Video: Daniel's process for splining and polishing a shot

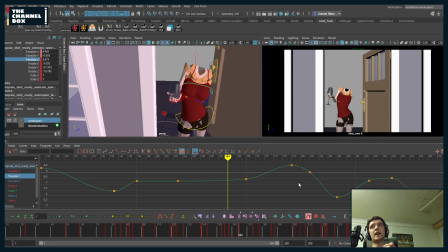496s
So I'm very loose with the way I spline, and I'm very timing heavy of like, how does this feel? Can I delay this a frame? Can I move this one frame forward? Because 90% of splining for me is connectivity. And if the body feels connected, it's going to feel good, even if there's a little jitteriness in there.
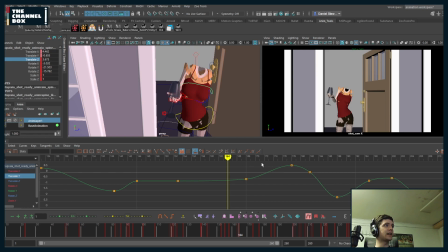514s
And so I'm like, okay, will it feel more connected over here or over here? Because timing is connectivity. And so I'm like, I like that the torso drags and TY a little bit.
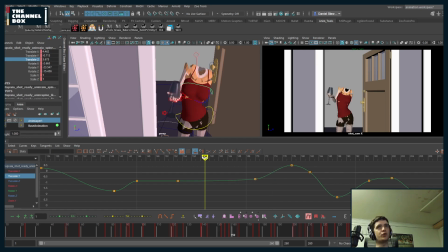530s
But I'm wondering if I can delay this a couple frames, because I feel like it's kind of drifting up, and it should come up like almost popping up. Like that. And then I'm like, okay, does this feel good? Right? I'm like, okay, let's try one frame earlier. I like this now. Like, this feels good.
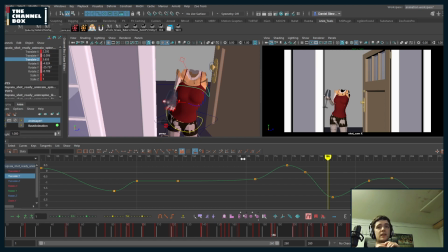552s
I use layers all the time, Cadriano. I use layers on a daily basis, if not more. I'm using layers, so if I'm animating the body, and I'm like,
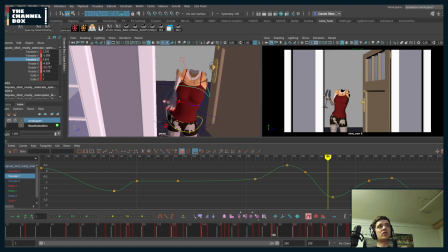568s
the torso needs a little squashing, stretching, I'll put the chest on a layer, and I'll copy the cog TY and paste it to the chest, and then scale it. I use layers for breathing, so I'll put a locator on the back of the chest, and I'll rotate it to do breathing motion.
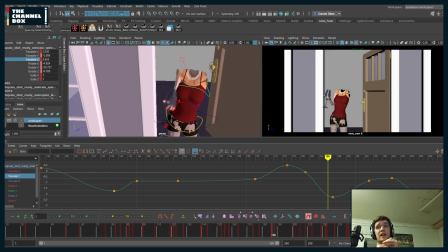585s
I use layers for connectivity in the face. If I didn't have layers, I would be very, very sad. I use it on a daily basis in every single shots, basically. And so again here, she kind of goes up, and you see how her chest kind of hits a lock right here.
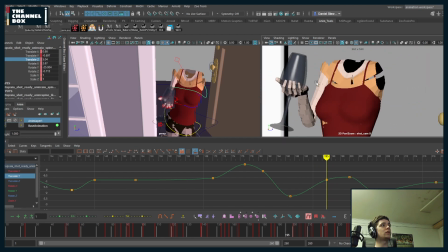602s
If you look at like the line of the chest, it looks like it hits a wall. So I'm going to go ahead and stretch the torso a little bit,
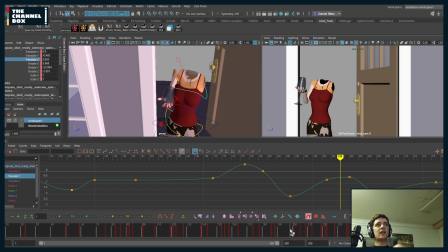611s
just because like I feel like I like to get lots of like squashiness in the torso. So as she comes up, I'm going to try and have it come up here. And then she's going to come down, and it's going to almost bounce a little bit, or kind of like a circular settle.
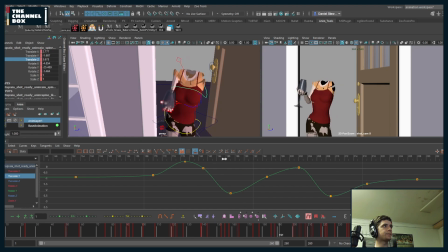629s
So, right. I'm going to delay this.
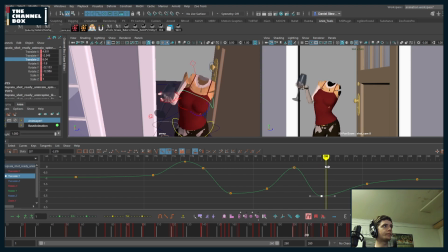And again, sometimes with motion, you can't tell if it feels good or not until you pump it up to 10. So I'm just going to do this. And I'm like, okay, I can feel like it's hitting down too late, right?
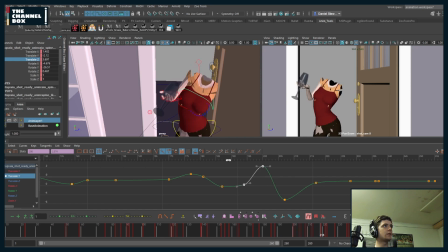665s
It's too late. So I'm going to move these over. And I'm like, okay, that feels a little bit better, but I still feel like the up is too late. I'm like, oh, this feels much nicer now, right? And I'm like, now I can realize that the left to right motion hits a wall too.
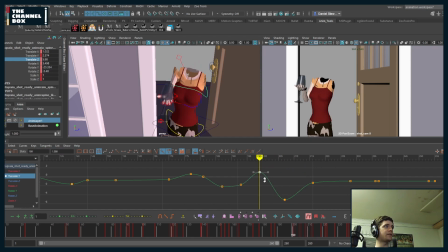685s
So that's also what I was feeling. So now that I know the TY feels good, obviously I'm going to tone this back down. And I'm like, oh, this feels really nice. I'm getting this nice squashy stretchiness. I'm going to tone this down a little bit.
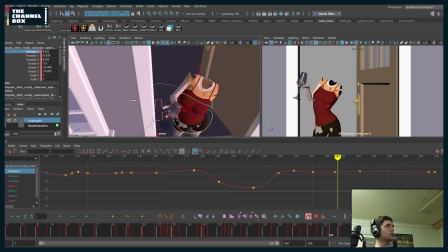698s
And now I'm going to go into the translate Y. And I'm just going to make sure that...
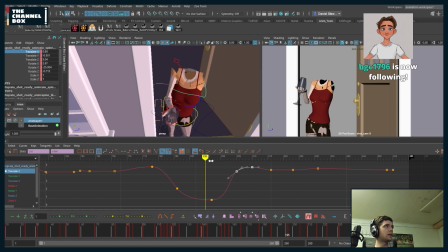708s
thank you for the follow, BGC. I'm going to make sure that I delay this a little bit.
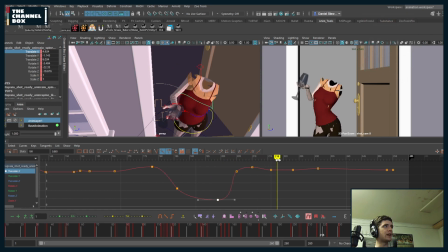713s
And I make sure I continue going right until about here, because this is when it hits a wall. So I'm going to move this, and I'm just going to delete keys so that I get this nice smooth motion. And I'm like, oh, wow, that feels really nice now. So she's like, boing, right?
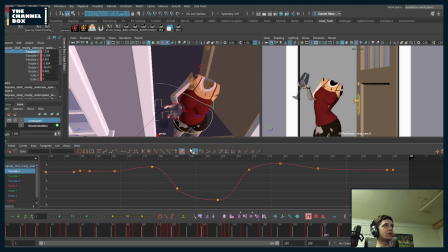730s
And I'm getting this nice, like, fleshy, squashy motion, which might be a little too much, but I can always tone it down, right?